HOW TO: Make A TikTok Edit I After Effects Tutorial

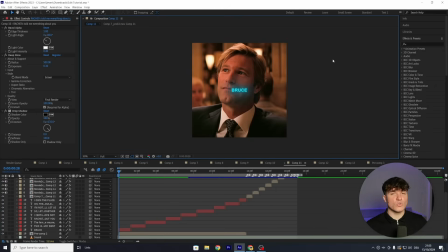[12:19]
Like the name already says, it will fade up word by word and it will add some nice smoothness. Go to your effects and presets and search for fade up words, then drag it onto the first text layer. And for this animation, the waveform we used earlier is going to be very handy. So click back onto your intro layer and press L twice. Now when we select our text layer and press U, you can see there will be two keyframes added by the fade up words effect.
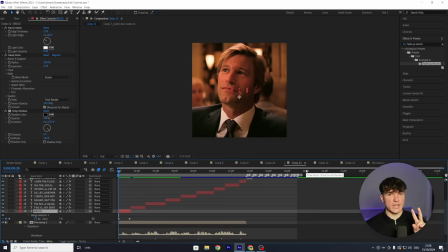[12:37]
The first one is going to be the start of the animation and the second one is going to be the finishing animation. So zoom in and put the first keyframe to where the character starts speaking. If you look at the waveform, all of this is void and the character starts speaking around here. So we're going to drag our keyframe to this exact point.
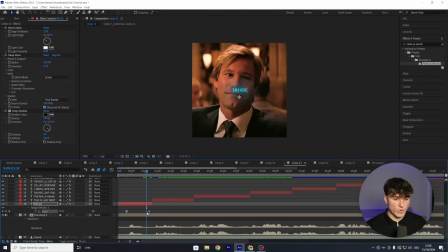[12:50]
Same thing for the end. You can see everything that comes past here is basically void. So we're going to select the second keyframe and drag it where the character finished speaking, which should be about here. Now our text fades up with the character speaking it.
Bruce.
But we obviously want it to fade out again so that the transition between the different texts is smooth.
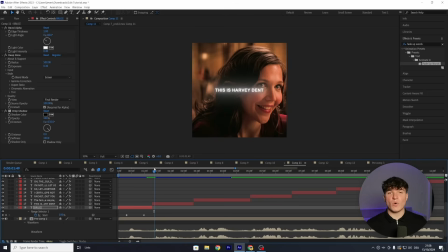[13:06]
And no, unfortunately, there's no fade out words effect. But what we can do is click onto our layer and then press T on our keyboard.
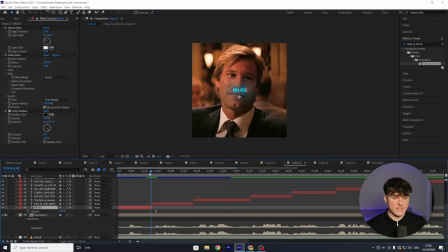[13:12]
This will bring up the opacity. And if we now go a few frames before our text layer ends, we can set a keyframe and leave the value at 100%. Then go to the end of your text layer right here and set the value to 0%. Now when we play, you will see that our text will fade out again.
Bruce.
And obviously for the next text layer, we have to add our fading in animation again. So make sure you add fade in and fade out to every text layer you want to use. Once we added the text animations, our edit should already look pretty cool. But one more thing I want to do for my main editing part is have it play twice. So once the editing part finishes, it's going to replay from the beginning.
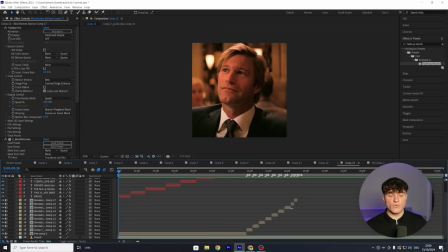[13:42]
This is also called a loop. And to do that, we're not going to remake our editing part. All we have to do for that is select all of the clips in our editing part, right click and then go on pre-compose.
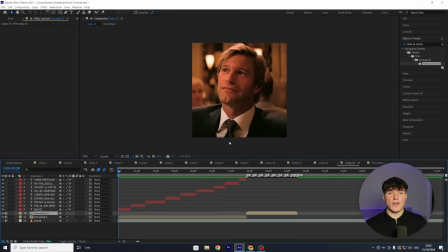[13:50]
Make sure the bottom options are selected and then press on OK. And now all of these single clips should be compressed into one layer. By clicking onto this layer and pressing Ctrl and D, we can duplicate it and now drag the beginning of the top one to the ending of the bottom one. And that way, after the first one is done playing, the second one will start from the beginning. And now the most important part is going to be adding a good color correction.
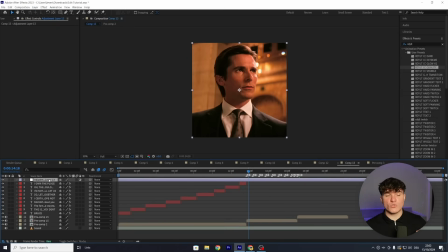[14:07]
So head to the top and click on layer, then new and select adjustment layer. Make sure you drag the adjustment layer underneath your text layer so they don't get affected by the color correction.
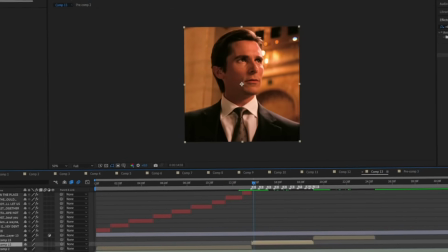[14:15]
And if you don't want to get the exact color correction I use to turn my edits from looking like this into looking like this with just one click, make sure to click the first link in the description because I'm still currently running a huge opportunity in my shop. can get up to 70%
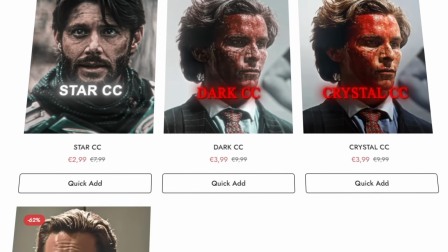[14:26]
off the presets that I use to make my edits look the best as possible. You can And on top of that, you can currently still get an extra 10% off.
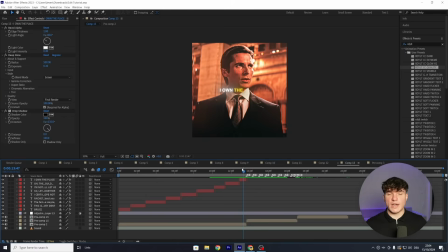[14:32]
Limited time offer. After we added our high quality color correction, I also want to add a nice transition between the first clip and the editing part.
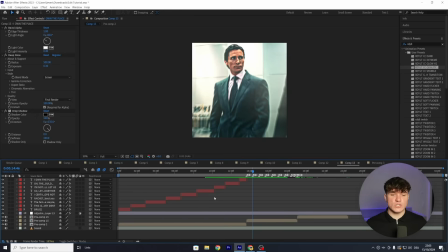[14:38]
Because right now it looks a bit stiff, and I like to use this white solid transition. So I'm going to go to the top on layer again, click new and select solid.
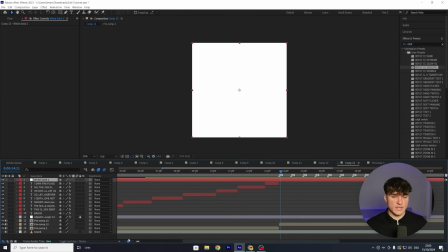[14:45]
Make sure the color is set to white and then press on OK. Zoom in to see it a bit more clear. And now we're going to go a few frames before our clip transitions. So as you can see, this is our first marker. And we're going to go a solid few frames ahead. Cut the solid layer by pressing Ctrl Shift and D, and then delete what comes before this point.
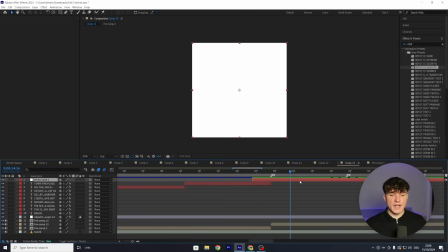[14:58]
Go back to your beat drop and again move a few frames to the right. Select the layer, cut it out by pressing Ctrl Shift and D, and also delete everything that comes past here. To make the transition, we're going to press T on our keyboard and set a keyframe for 100% at the exact time of our beat drop. Then go to the beginning of the solid layer and put it down to 0, and also go to the end and put it back down to 0.
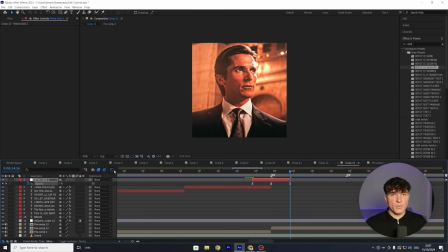[15:15]
Select all the keyframes, right click, go to Keyframe Assistant and hit Easy Ease. Then open up the graph editor, and in here we're just going to make it a bit faster at the beginning where it starts. And the second handle we're going to drag down and keep it a bit tilted so it's linear. Close the graph editor. And lastly, I'm going to import my 3D outro, which I made a full detailed tutorial on. Make sure to watch it right here. And finally, to get this edit out of After Effects without losing any quality, we're going to click onto Composition and then Add to Render Queue.
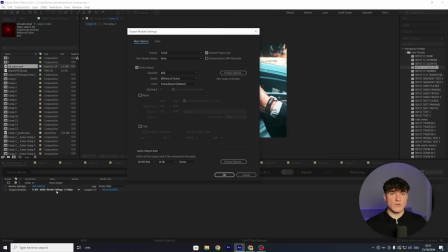[15:38]
And here we're going to click onto the Output module. And if you have After Effects 2023 or above, you can just use a normal H.264. But if you don't, click onto the format and select QuickTime. Press on OK, then set your output and lastly click on Render. This might take a while depending on how fast your PC works. And if this tutorial helped you, you have to subscribe. Leave a like and check out the second link in the description. Thank you for watching and see you next time.